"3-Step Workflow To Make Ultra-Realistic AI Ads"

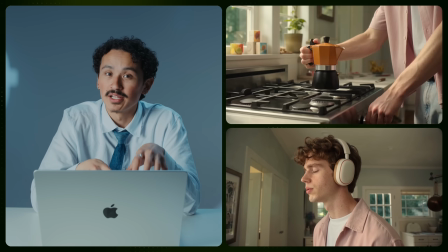From all the 1A runs, I grabbed the slices that work.
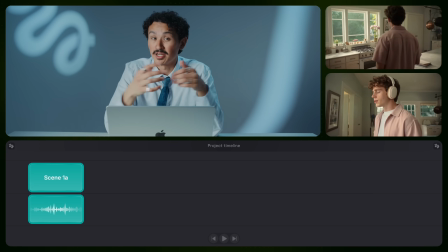The walk-in from one, the headphones on beat from another, but the coffee making, it just looks bad. It's rushed, flat, there's no weight to it. So let's pull that moment out on its own shot, its own prompt. I'm gonna call it 1B. We build it from scratch. I want a fast, snappy edit of the coffee making process.
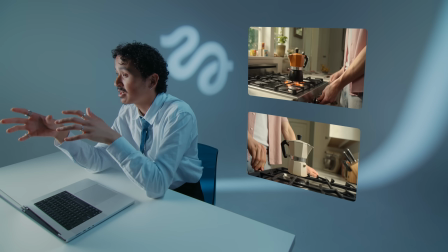But first, props. The mocha and the mug came out different in every take, drifting cut to cut. And in a tight close-up, that's the first thing your eye sees. So I'm gonna lock them.
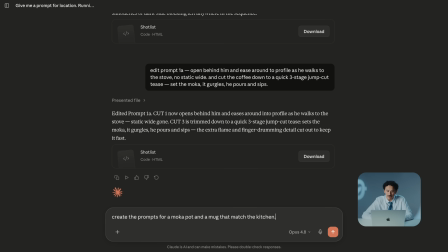One clean reference each. In Claude, I'm asking, create the prompts for a mocha pod and a mug that match the kitchen. Couple seconds and here's what it gives me. The mug and the mocha prompts, I'm gonna paste those into GPT Image 2,
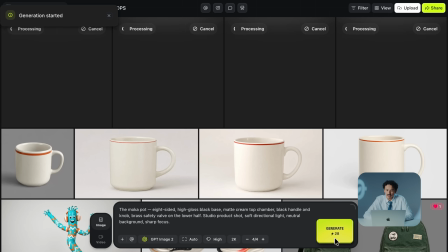roll a bunch of options and grab the cream colored ones.
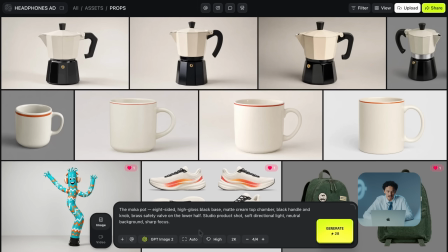They match the product. Now I'm gonna add them to my elements.
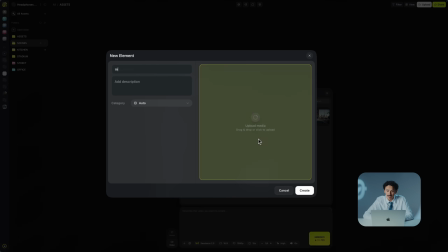Let's name them mocha cream and mug cream. Now they'll auto attach, same as everything else. And let's go back to Claude and ask for the new prompt. Add an intermediate prompt 1B,
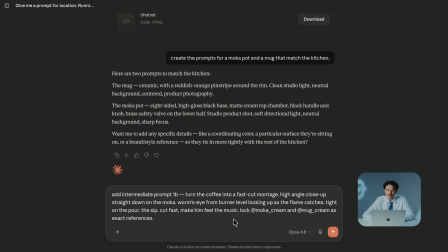turn the coffee into a fast cut montage, high angle close up, straight down on the mocha. I want a worm's eye from the burner looking up as the flame catches. Tight on the pour, the sip, cut fast, make him feel the music.
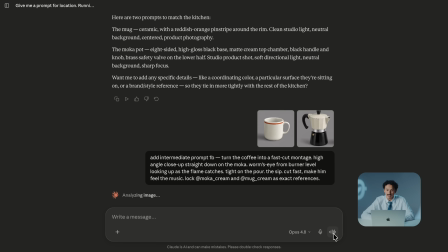And I'm also gonna attach my elements and say log mocha cream and mug cream as exact references.
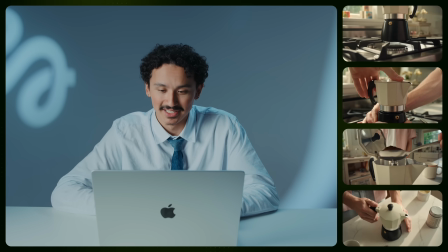Okay, now that's a commercial. Coffee shot like a car ad. I rolled it a bunch and pulled keeper phases of 4 different videos.
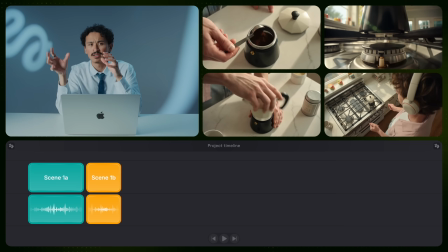The spoon from one, the flame from another, the pour from a third, the sip from a fourth. Okay, now the last beat, the exit. This is the old 1B from the original shot list, so now it slides down to 1C.
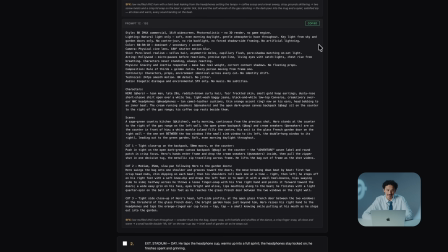Let me run the original prompt first. I don't like his moves.
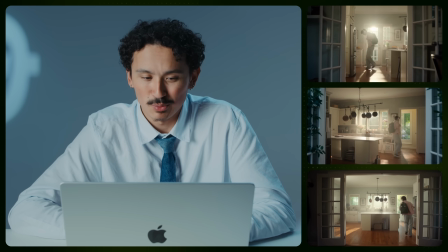Him just walking out like that, too boring. I want him enjoying the music.
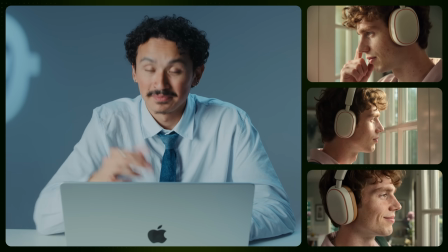You know that feeling when you leave the house still dancing a little? That kind of move. And here's a pro tip, this is a big one. You don't just write he dances or type a generic description of motion. That means nothing to Seedance. You have to spell it out, move by move. So I'm asking Claude to add a more detailed choreography without changing the story.
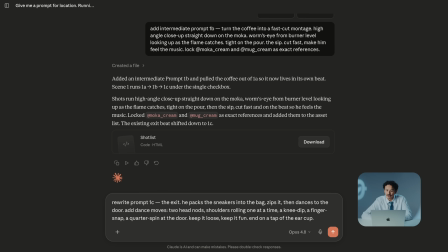Rewrite prompt 1C, the exit. He packs the sneakers into the bag, zips it, then dances to the door. Add dance moves. I'm gonna be very specific here.
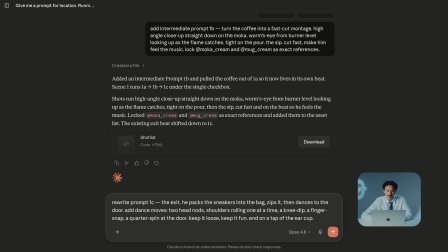So I want 2 head nods, shoulder rolling one at a time, a knee dip, a finger snap, a quarter spin at the door. I'm also gonna say keep it loose, keep it fun, and on a tap of the ear cup.
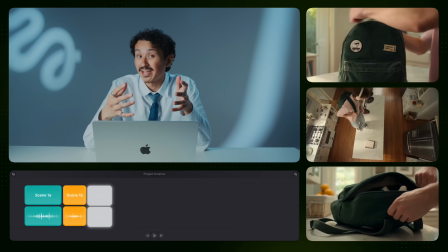And run it. Now here we also do the edit, so pulling phases from 3 different takes.
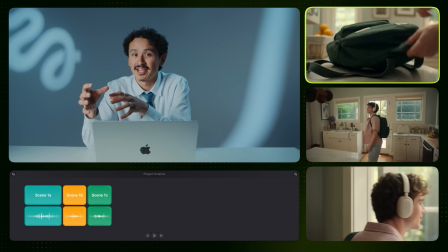The zip from one, the dance from another, the tap from a third.
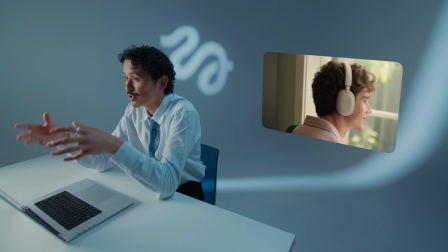And that tap at the end, we're gonna use the same motion, basically cutting on action most of the time. Now, let's watch what scene 1 looks like edited.
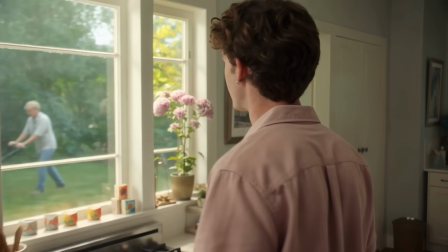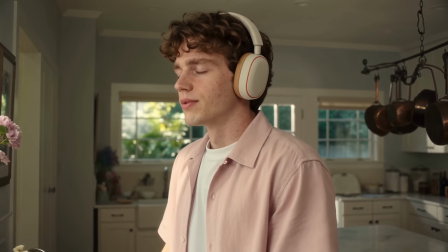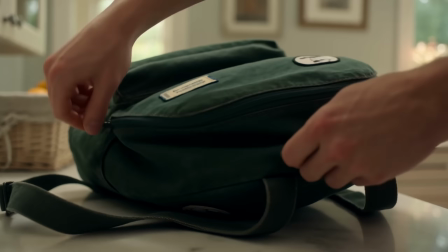3 prompts, 9 generations, keeper phases of 9 different 15-second clips. That's scene 1. Now the stadium. Let's start with prompt 2A. Okay, the stadium, completely different energy. And the first thing I deal with isn't a prompt, it's his clothes. My hero's lock sheet is in his casual look, the pink shirt. He's not running around in a button down.